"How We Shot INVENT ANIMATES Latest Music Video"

Hey guys, welcome back to the channel. It's been a minute. Yeah, I apologise for that. I've been busy, which is good, but unfortunately it hasn't left me much time in order to create some content about behind the scenes or lighting on some sets. I was lucky enough recently to be invited by Zak Pinchin to work on his music video with Anime on their new song Heavener, which is a great song. Marcus flew in from Sweden for it, which was it's a really cool opportunity to work with a band of that level. I was mostly helping out with lighting, setting up stuff. We also had Callum, who was the first AC, smashing it there. Zak Pinchin, who was the director and the DOP for this. Marcus, who was he's the vocalist of Anime, but was also acting and singing along in this. And then we had Tilly, who was the actress that did some other bits. So I'm going to break down a few of the scenes, a bit of BTS of what happened, how we got that look, and yeah, let's dive into it.
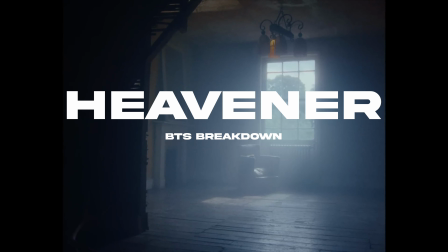So to start with, let's talk about the camera. So we're using the Blackmagic 6K Pro. Great camera, it's got the built-in NDs, you've got the B-Raw, and then we were using his Sigma primes, like the 18-35, 1.8, 50mm, 35, so on. So nothing super fancy, but still you're able to get a great look with it. And what really set this video apart was the location. Now the location was fantastic.
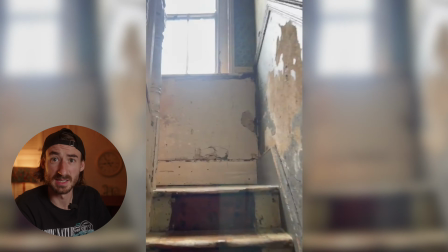It was like 3 stories, this kind of abandoned looking house.
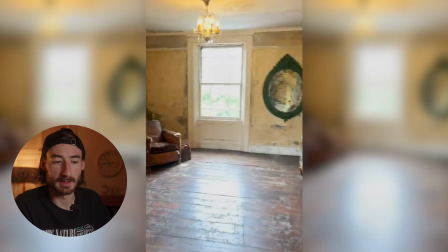I will link it down below, but you wouldn't have been able to get or elevate the music video like this if you didn't have a location like this.
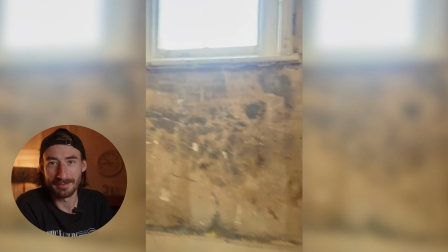So bands that have reached out to me and why I'm always pushing for better location.
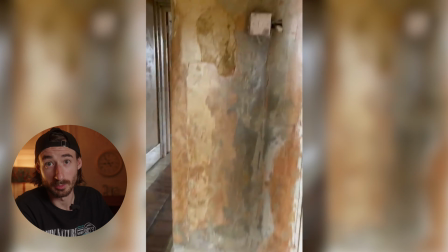Honestly, location will push your video up.
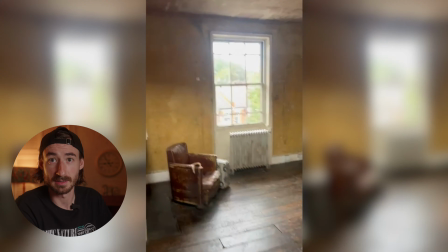Lighting and camera can do so much, but set design and location will really boost it. So let's have a look at some of the first scenes. So let's start with this scene here. So we actually have a, I believe,
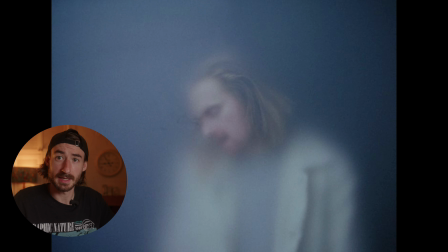9mm acrylic plastic here, which is just being held up, and then we are lighting it.
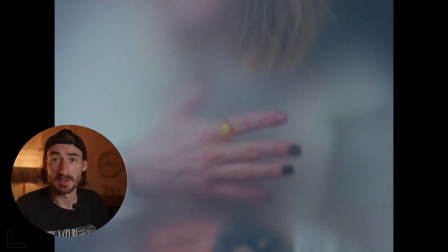These are just, again, like on a tripod static shot, and then sometimes a bit of movement.
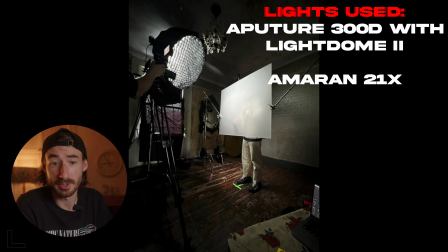But the way we're doing that is we just have a Aperture 300D with the Light Dome 2 softbox and the grid on. We've got 2 C-stands rigged in order to hold it with the knuckles, hold that in place.
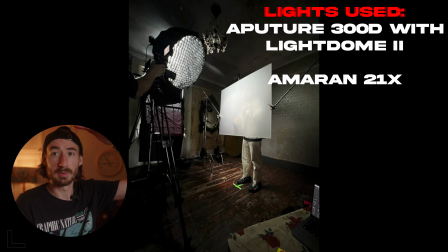And then we actually have my 21X going above, just right at the top here, to help light up the hair here.
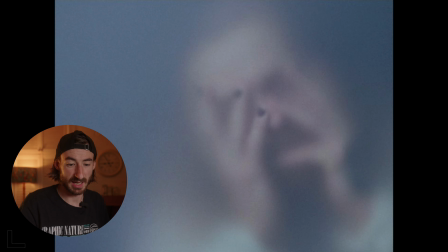We did get a bit of a gradient, but to be honest, it kind of worked with with the look that was going for it.
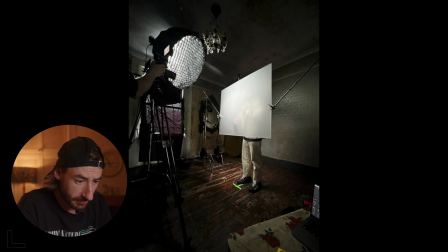You'll be able to see here that we've blacked out the window here. That's just so we can control the light spill here, but that's it. It's just pretty simple, just 2 light setup for this one, and then yeah, just shooting into that.
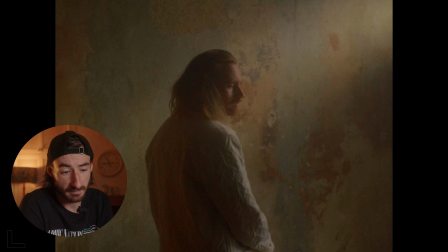Next thing we've got is this one here, this really nice shot here of him facing away from camera, looking down to the side against the wall here. Now this is a 2 light setup. So we've got my 21X just boomed up.
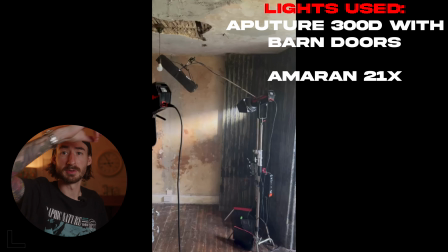That's being used as the key light. And then we've got the 300D with the barn doors on, being used to create that kind of like spill of light that the sun would create. And again, here we've blocked out wall light, we've boarded it up, blocked it out, but that creates this really nice look.
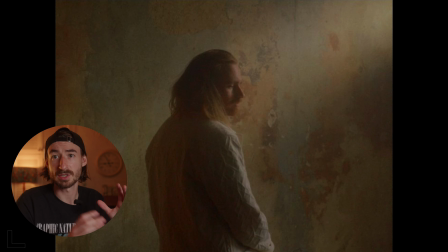We were originally thinking about, for the wider shot, a slightly wider shot, having some more, because this was shot in an archway, or the camera's placed in an archway, you could see it.
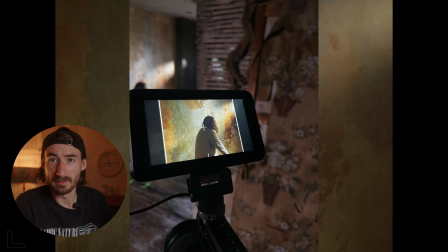We were thinking originally about having maybe a bit of light there, but in the end we just decided,
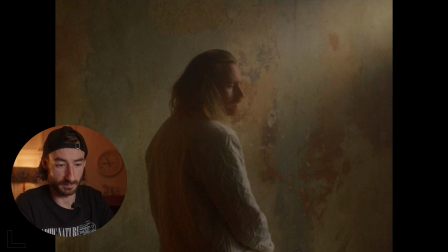or Zak decided, should I say, sorry, that he wanted to push in closer, so therefore we didn't need to light that. So this is 2 lights. A lot of this stuff actually was, well, all of this stuff was Amaran and Aperture.
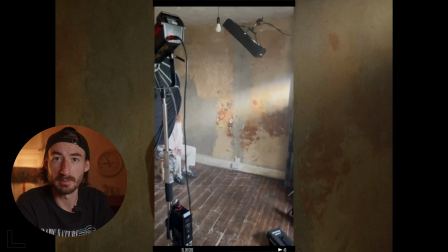I said to Zak when he reached out to me, I said, do you want me to bring in my lighting? I was happy to, you know, include it in my day rate.
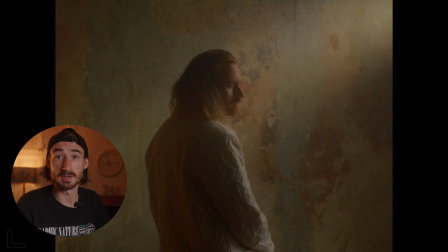And a lot of this stuff came in handy. A lot of this stuff was good as well, because those barn doors have been getting a lot of use recently.